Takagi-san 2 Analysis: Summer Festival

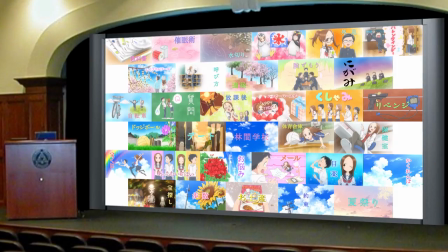0s
Over the last 24 weeks, I have analysed 31 stories, each and every one of which has been slowly but surely building up to this monumental finale.
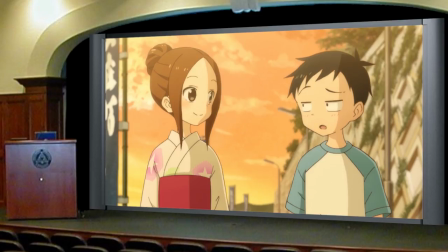9s
Frankly, there is so much to talk about with this story that any decent introduction would take several paragraphs.
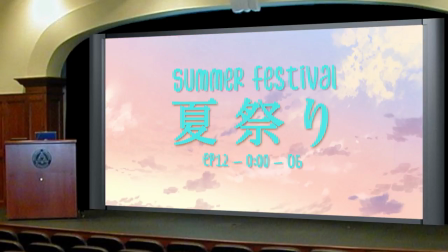15s
So let's skip the formalities and jump right into this analysis of Summer Festival, an anime original story that takes place over the entirety of Episode 12.
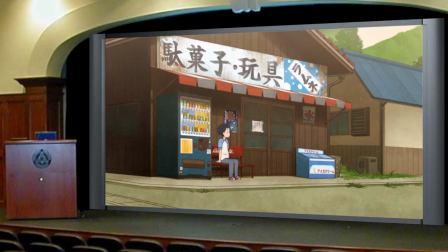24s
The pre-op scene sets up a few things for us.
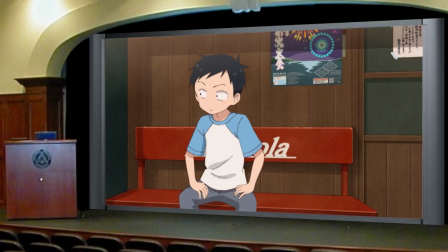27s
The first thing it establishes is that Nishkata is nervous, as evidenced by his fidgeting, sweaty palms and reluctance to look at the two girls that pass him by.
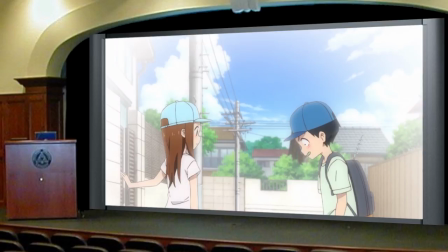36s
Just because he had the courage to invite Takagi to the summer festival and promises, doesn't mean he isn't internally freaking out about it.
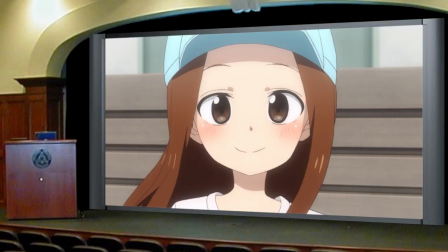43s
Especially after he realised how genuinely excited she was to receive that invitation.
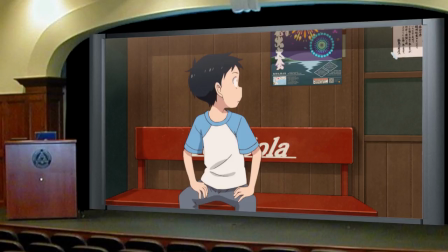49s
The second thing it establishes is that the fireworks are the centerpiece to the entire event.
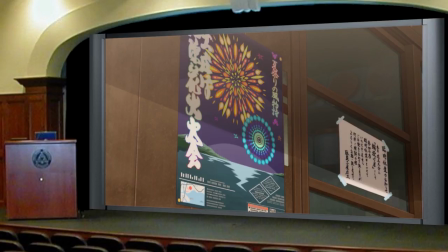53s
Both advertising material and the two previously mentioned strangers emphasize just how important they are.
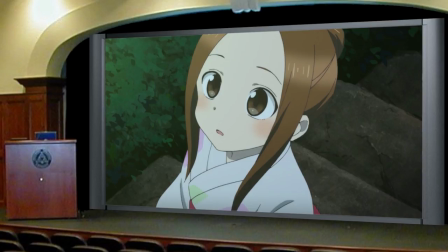59s
Placing emphasis on the fireworks from the very beginning helps to make what happens later a more intense gut punch.
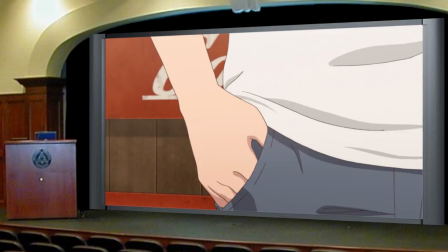65s
The third thing it establishes is that Nishiketa does not have his phone.
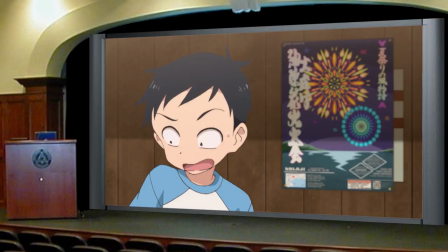69s
This is purely a narrative convenience to ensure that a later scene can play out exactly the way it does.
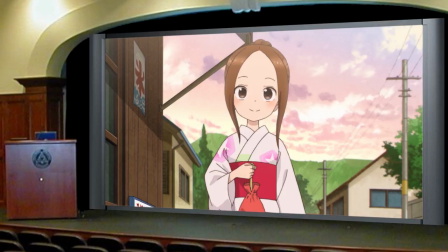75s
The introduction of Takagi places further emphasis on all three of these points.
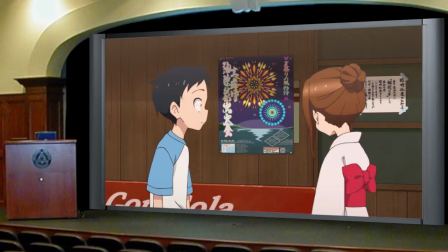80s
Nishiketa becomes more nervous when she arrives, Takagi puts further emphasis on the fireworks,
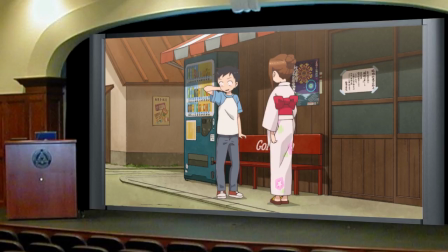85s
and Nishiketa explicitly explains to her that he does not have his phone.
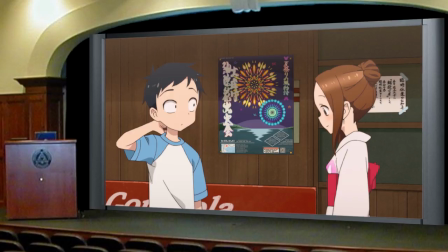89s
What's interesting about this scene is that Takagi seemingly acts about as nervously as Nishiketa does.
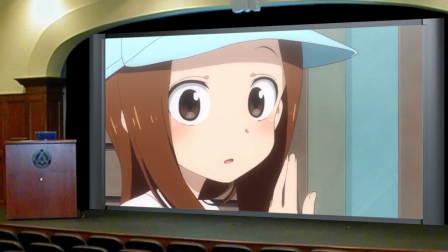95s
She mostly makes small talk and can barely look at him. This makes sense when you consider her reaction to the promise.
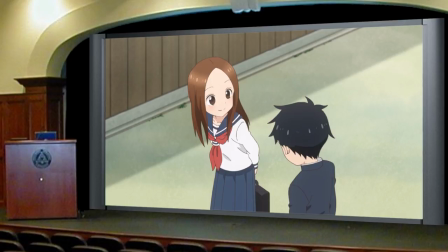101s
This is a step forward for their relationship that she has always wanted to take, but seemingly wasn't sure if it would happen so soon.
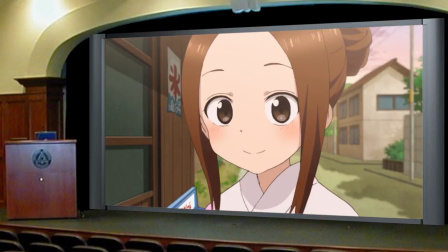108s
But here she is, all dressed up, on a summer festival date with Nishiketa. Of course she would be nervous.
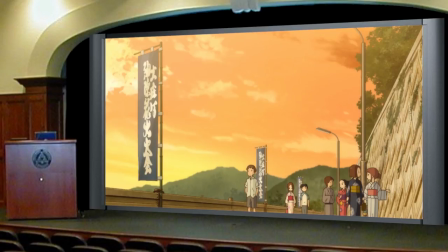114s
These nerves do dissipate over the course of the story and are manageable by the time they begin walking to the festival,
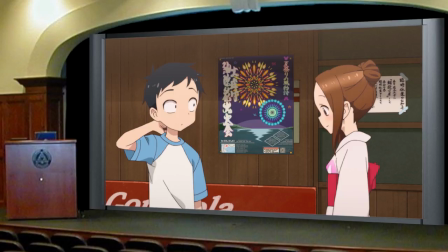120s
but starting the story this way is a nice touch and a brilliant way to begin the progression of comfort between these two.
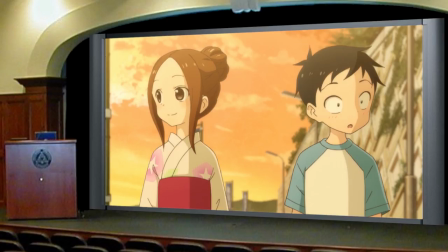126s
The conversation they have while walking to the festival sets up the main conflict for the story.
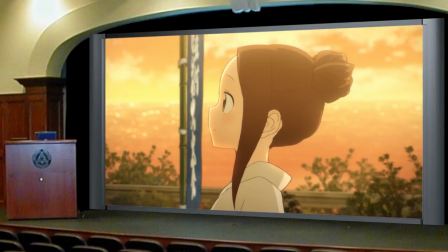131s
Takagi considers this to be a date, and Nishkata doesn't want to.
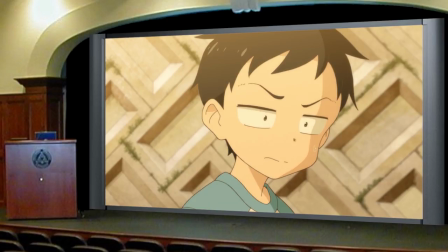136s
First, notice how Nishkata barely gets flustered over being explicitly told that Takagi considers this a date.
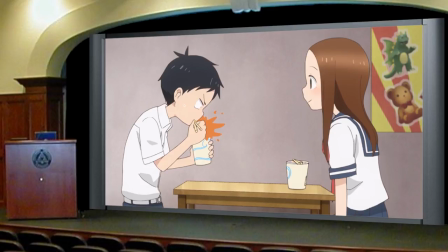142s
Compared to his reaction over the mere implication in date, his reaction here is far less extreme,
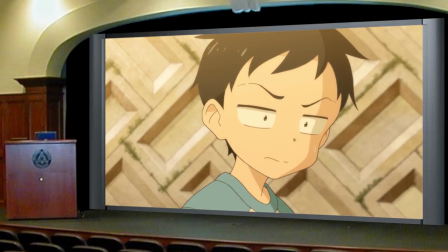148s
suggesting that the idea of going on dates is less inherently embarrassing to him, and he is able to downplay the idea far more calmly than we are used to.
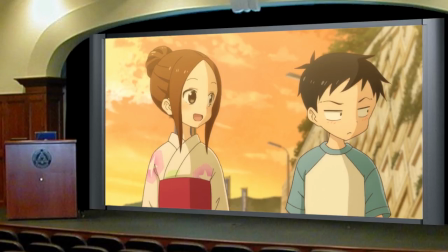156s
Also, Takagi's nonchalant declaration that this is a date further shows how much more assertive she has become,
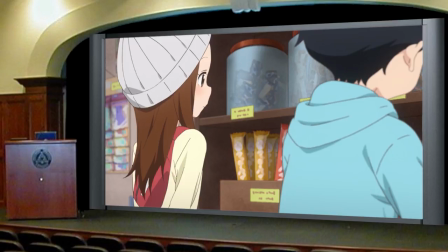163s
especially compared to how she acted in stories like April Fool's Day, when she clearly wanted a regular conversation, but resigned herself to playing Nishkata's games.
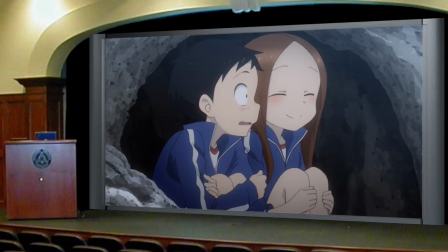172s
We saw her get a little more assertive in Camping Trip, when she implicitly admitted that she wanted Nishkata to love her, with her wish that he would cross the Milky Way to meet her.
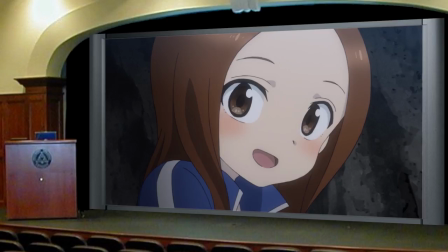180s
But that was mostly for the purpose of catharsis, a way to release the last of the nervous energy she had after the events of the folk dance.
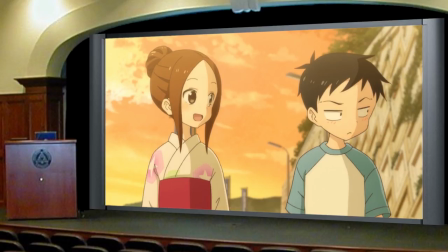188s
This moment in Summer Festival appears to say that she can now be assertive in more mundane situations.
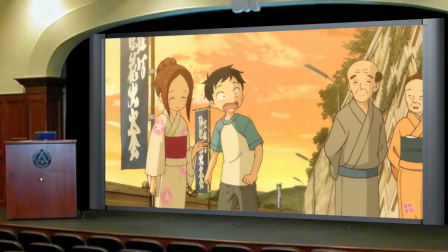194s
To add to the conflict, we discover that Nishiketa has a real aversion towards being seen as Takagi's date by others.
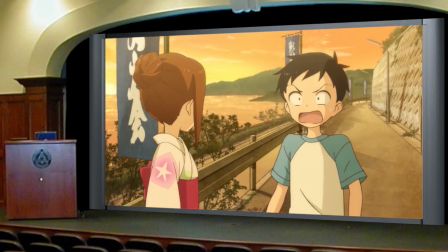200s
He believes that this is a date as well, no matter how much he doesn't want to.
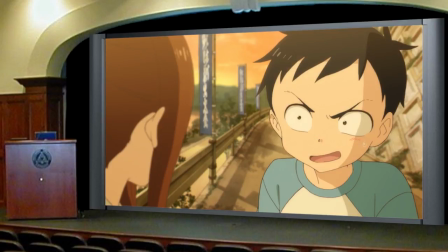205s
His half-hearted denial and his panic when challenged to Takagi's first game, if anyone thinks we're on a date you lose, give this away.
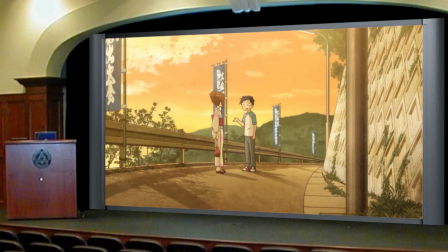213s
He tries to convince himself that it's not a date by convincing Takagi,
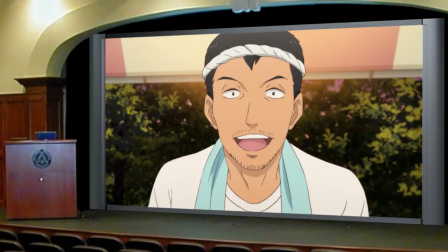217s
but this illusion he is trying to create is shattered the moment they arrive at their first stall, and the stall owner refers to them as a couple.
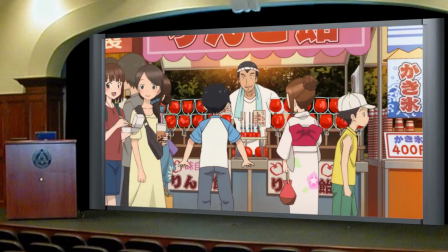225s
This sends a clear message to Nishkata, this is a date and anyone who sees them will immediately believe this to be the case.
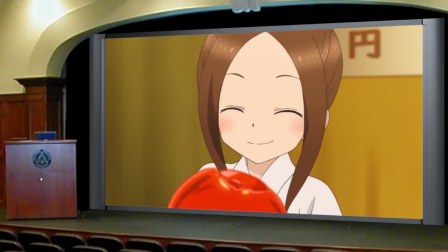233s
Takagi proposes a new game as punishment for losing the first, one in which Nishiketa will win if he can do date-like things.
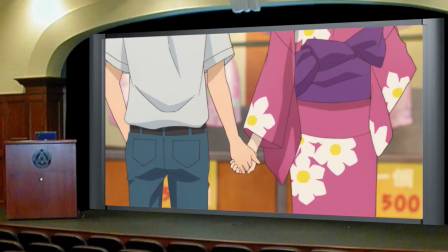240s
This puts Nishiketa into a bit of a daze. He begins seeing couples all around him doing date-like things such as holding hands.